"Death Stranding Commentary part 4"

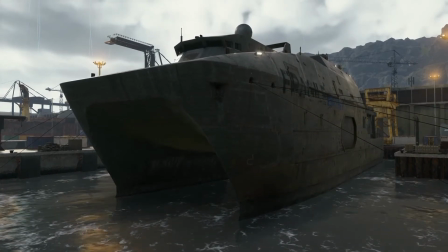[11:02]
Now, something I forgot to mention in my previous three commentaries
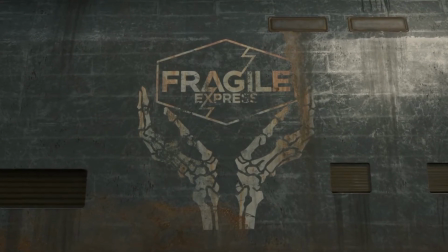[11:06]
is actually that this game has these black title screens at the beginning of every
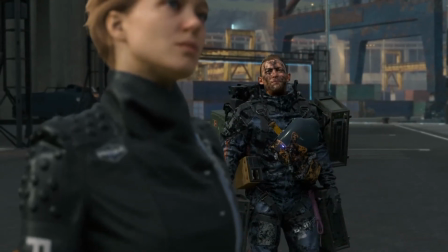[11:11]
chapter or episode and i realized that i had edited those out
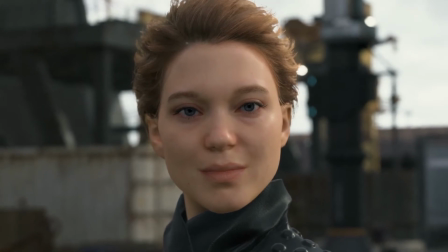[11:16]
of the first three episodes and never even mentioned it so like normally there'd be a title
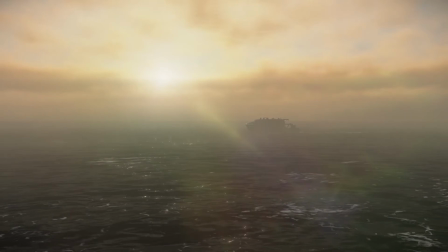[11:21]
screen that says fragile and i just didn't use it but i i
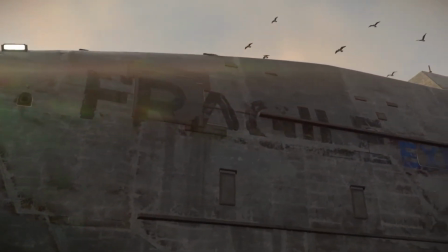[11:25]
just hard cut to this but i used the sound effect of the title screen
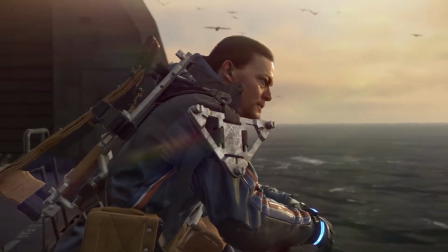[11:31]
as like a bridge so i used it as a sound bridge but in hindsight i realized that i actually had edited more stuff than i had
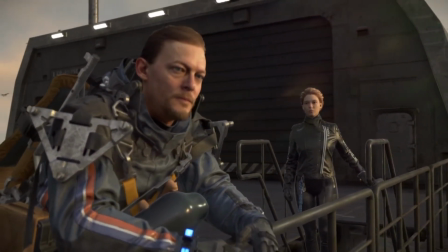[11:38]
even mentioned in my previous commentaries because i was like oh yeah i'm editing out the episode titles and the reason for that is because i knew i was going to cut
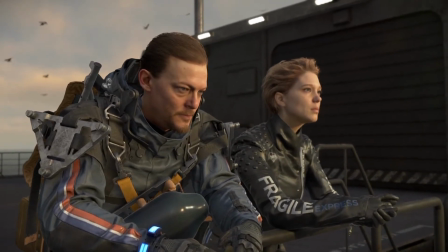[11:48]
i knew i was going to cut mama's episode um which i'll get into later that's around episode five or six where her
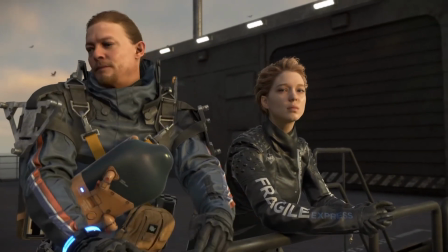[11:56]
stuff would have come up and because i knew i was going to edit her out i knew that if i kept the episode titles
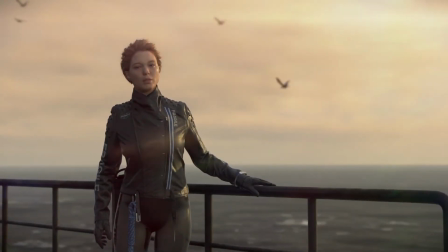[12:04]
in or the chapter titles i think they're called episode titles if i kept the episode titles in it was gonna i knew it was gonna skip some titles and
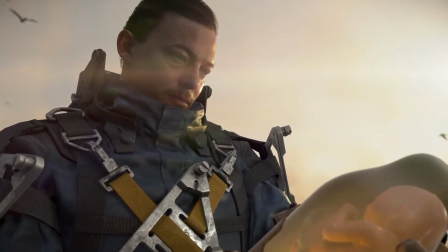[12:12]
i knew that was gonna be a problem because uh and technically i was gonna skip hartman stuff too actually so that was gonna be even
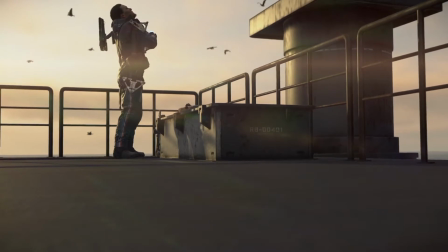[12:19]
more title skips so i didn't want to be like i didn't want you'd be watching like say like part five of my video have it say like you're
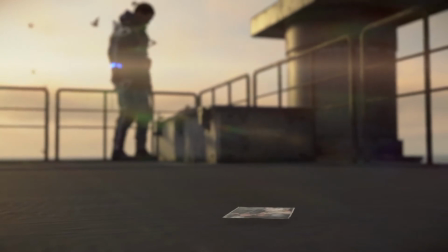[12:25]
watching episode seven you know and then like maybe a few minutes later it would be like you're
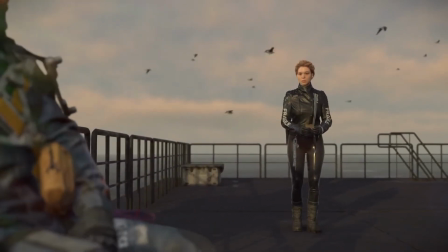[12:31]
watching episode nine you know and it's like wait wait wait what happened to the so i had to edit that out
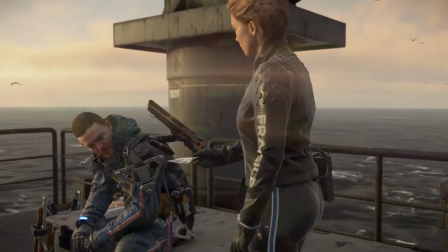[12:37]
so in hindsight i realized that where i'm like oh yeah i totally forgot this game even had uh
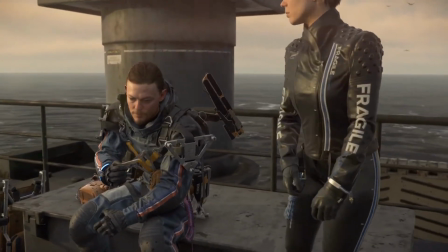[12:42]
you know like episode titles like a black screen with a white text that would say like usually
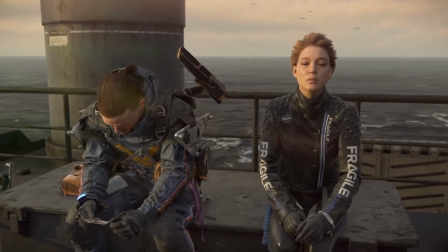[12:48]
the episode titles are named after a character so like one of the episodes is named Higgs one
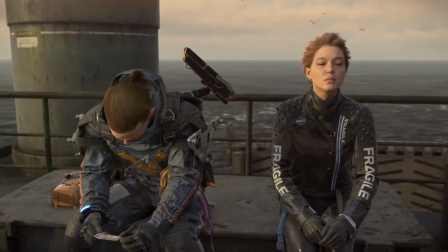[12:52]
of them's named fragile I want to say one of those names Sam
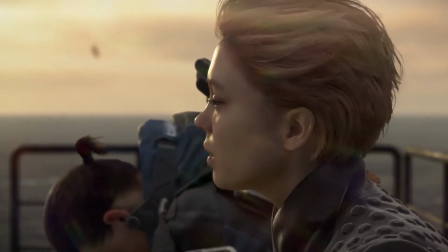[13:01]
but yeah I don't I don't think this
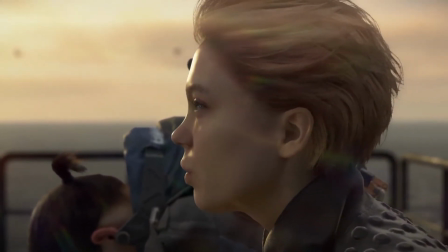[13:06]
I don't think this middle part of the episode is like terrible because fragile is an interesting
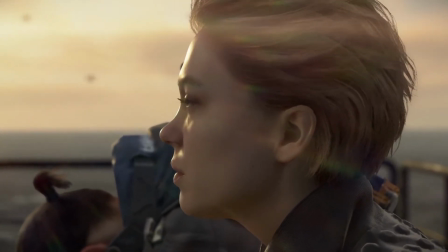[13:11]
character they're traveling across the Great Lakes you
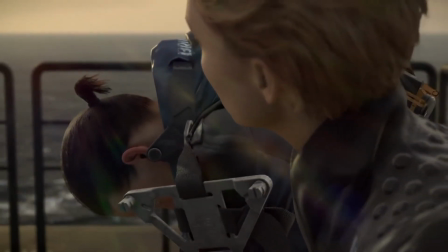[13:16]
know the last episode he was sent on his mission to basically get to the other side of the country and we
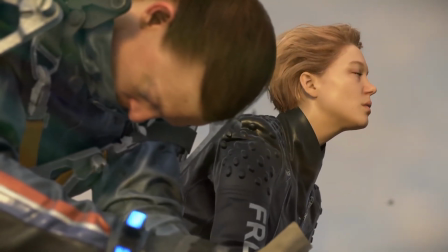[13:21]
can kind of feel that happening because you know he's on a boat traveling across the great lakes so we kind of are starting to get an idea of geography and
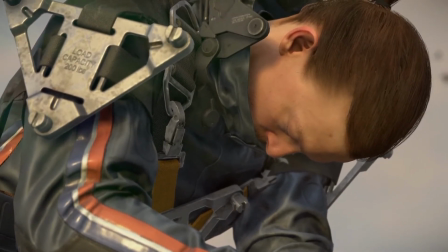[13:35]
we're about to enter a dream sequence with amelie and uh this dream sequence has a pretty nice ending actually like i like
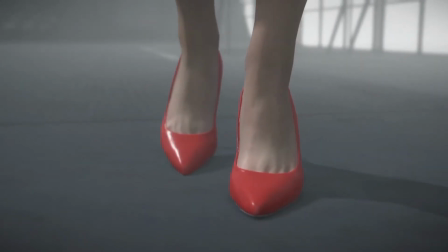[13:43]
the final shot of this dream sequence um with amelie it's going to have like a boat kind of crashing in the background and like you're gonna hear a foghorn go off
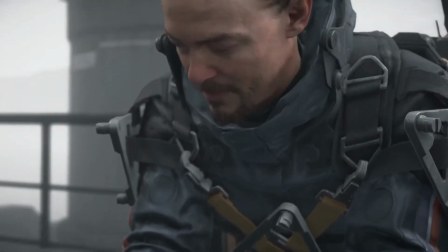[13:52]
and then pretty much after this scene we're a few minutes away from a music
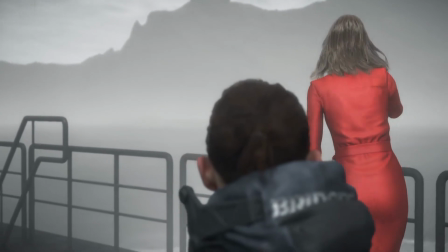[14:00]
montage um the one that i was mentioning earlier uh i didn't use the entire song but i used most of it oh
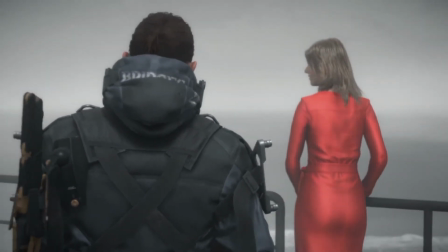[14:08]
you know something about this episode i actually i don't like is um